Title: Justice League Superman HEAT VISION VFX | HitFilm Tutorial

Hey guys, welcome back to another Justice League themed tutorial. Last week, Zach showed you how to turn yourself into Cyborg using HitFilm Express and Blender.
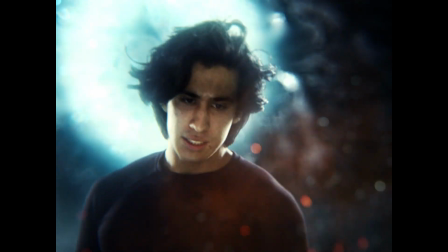13s
And today we're going to be taking a look at how to create Superman heat vision effects, as seen in the Snyder Cut. This is a really simple effect at its very core, so I'm going to take you through some of the other things that we considered when we were filming and creating this piece. You can also find the project file for this effect down in the description. The first thing, of course, is actually filming the clip.
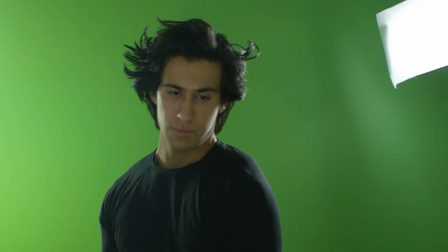30s
We shot at a low angle so we can make myself look taller.
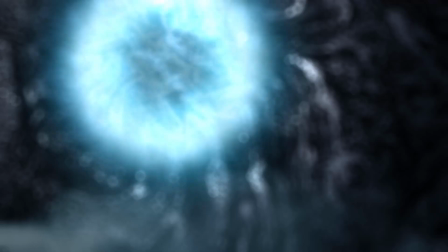34s
And I've positioned two lights on either side of myself to match what will eventually become the background, which is a portal sort of made of light, and hopefully it looks like it's shining directly on my face.
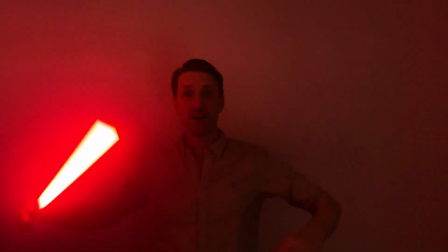42s
We also had an LED that we turned to the color red, and we had Tom off screen turn the light on at the right time. Even though it looks cool in frame, we didn't actually end up needing the red light in the final composite because the lights and the glows are so blown out that you can't even see my face anymore.
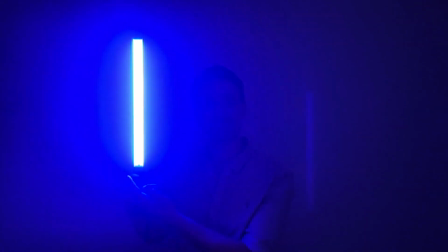56s
So it's better to have it and not need it in the end than the other way around.
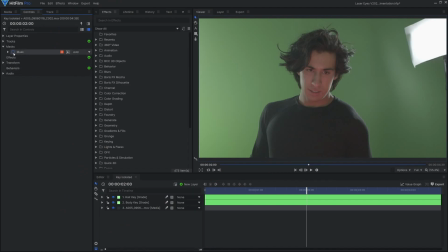59s
As you can see, I shot myself on a green screen, and because my hair was so messy and all the strands are pointing in different directions,
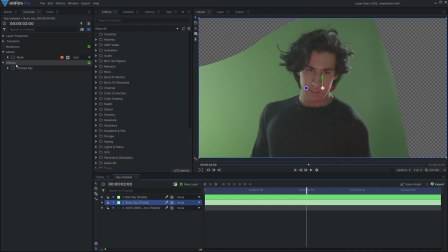66s
I wanted to make sure that we got those details in the final composite. So inside of HitFilm, I brought in my footage and masked out any areas that weren't necessary in the final shot. Then for the green screen itself, I used two different chroma key effects. One for my torso and neck, where the details on the edges weren't as important, and one on my hair itself, where I needed it to be a bit softer and have more detail.
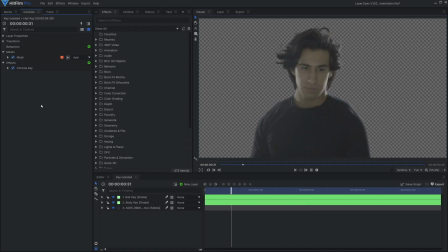85s
I did this by putting the chroma key effects on two different grade layers and masking them out where they were needed.
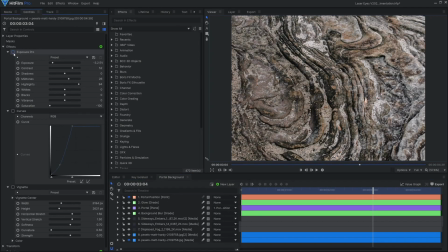90s
The background is actually made up of just a single stock photo.
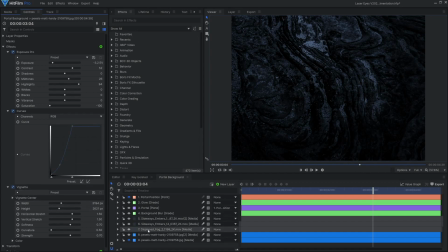93s
I knew that there wasn't going to be any camera motion on my plate, so it wasn't important that the background have parallax or any sort of 3D movement.
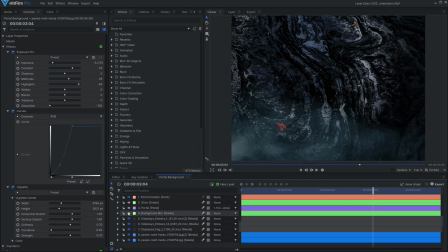100s
I found a picture of some rocks on pexels.com, which is free, and then used curves and various color grading effects to darken it down and take out the color. For the sparks and smoke, I used action VFX stock footage and set the blend mode to add.
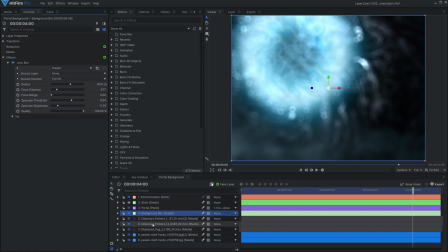112s
The portal is just some fractal noise that I've masked out into a circle shape, and then I used a lens blur effect to get rid of all of the details so that you can't see exactly how it's made. The depth of field is important for matching the sort of high contrast Zack Snyder look that we were going for.
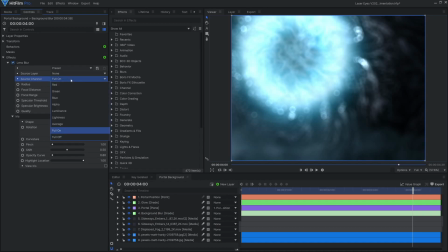126s
The lens blur effect gets you much more realistic results compared to something like the regular blur.
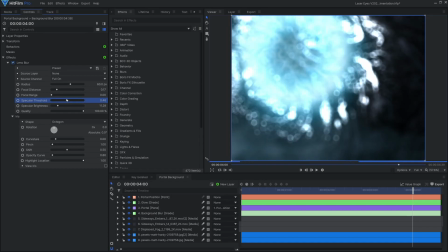131s
The specular threshold and the specular brightness settings can create more bright spots to give visual interest.
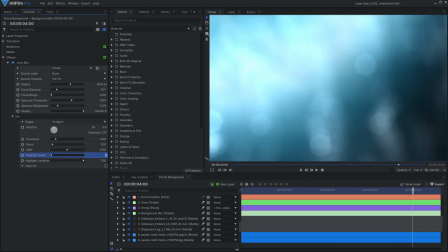136s
Also try raising the opacity curve setting. This will create a dark spot in the middle of the bokeh, which can give it a bit of texture.
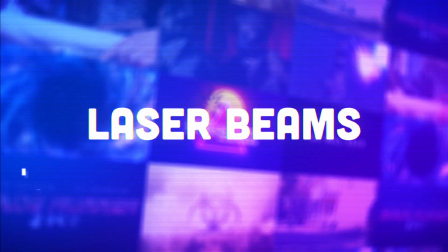143s
Now for the actual lasers themselves, I'm going to create a plane layer and first add a radial gradient effect.
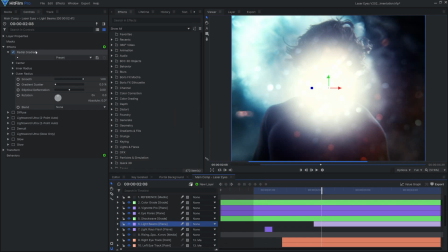149s
I'll set the blend of the plane itself to screen for a less harsh effect. I'll set the blend to add and adjust the size so that it covers my eyes.
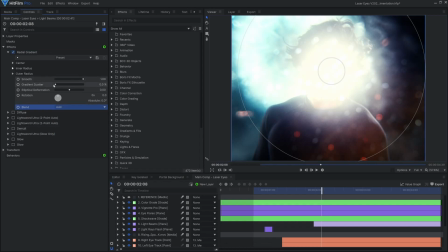156s
You won't see the result of this right away, but what it does is blow out the details to make it look more like the trailer.
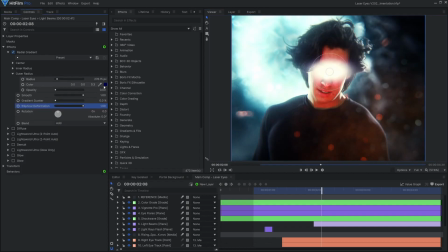161s
I'll change the outer radius color to orange and the inner radius to white if it's not there already. Next, I'll add a diffuse effect to soften it quite a bit, and then we can add the actual beams themselves, which I'll do using the Light Sword Ultra effect. If you're using HitFilm Express but haven't bought the add-on, you can use the regular Light Sword effect. You'll just get a slightly different result.
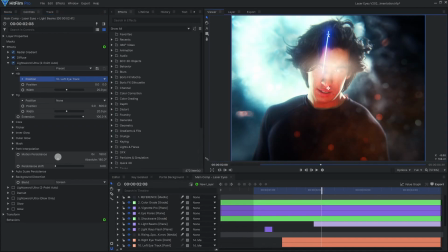180s
Using either the settings in the controls panel or the controls on screen, I'll move the light sword effects to be pointing in the direction that I want. One thing that I noticed from the trailer I was referencing was that the light sword effects turn on in a single frame.
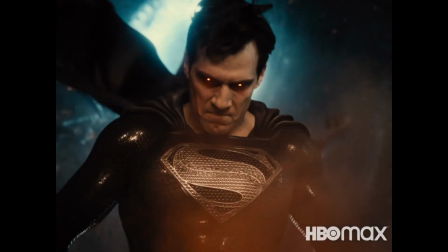192s
There's no growth or extension or anything, they just snap on from one frame to the next. So I did the same thing in my version.
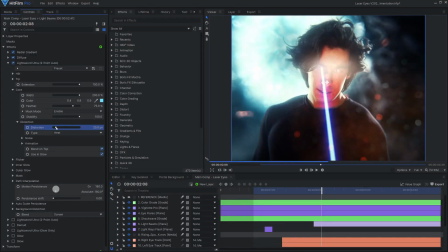197s
Under the core settings, you have options for distortion, so you can choose energy, heat, smoke, or whatever fits the look you're going for. I'll add a little bit of distortion so that the beam isn't perfectly straight. And I'm actually going to turn off the glow for both these light sword effects so that I can control them with one single glow.
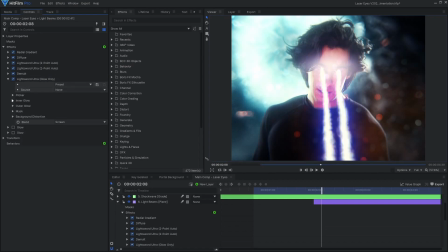213s
First, add a demult effect, and then use the light sword ultra glow effect. I'll change the inner glow to a pale orange, and the outer to a more red. These effects also have flicker settings, so if you need it to automatically go up and down over time, you can do that here. Then I'll add two regular glow effects with the blend set to screen, and adjust those so that it blows out the light in the frame.
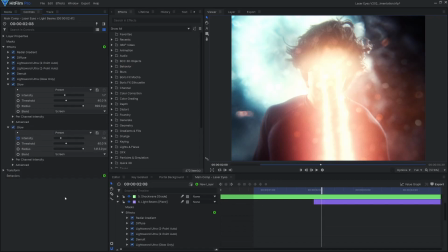232s
Again, I was matching the look of the trailer here, where you can't see any detail once the laser beams have been activated.
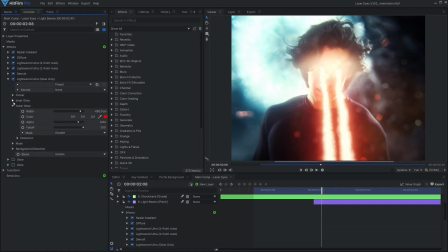238s
But if you don't like the look of so much glow, you can customize it the way you want. And that's pretty much it. Like I said at the beginning, it's a very simple effect conceptually, and the result comes from the background and the compositing that you do on the green screen layer.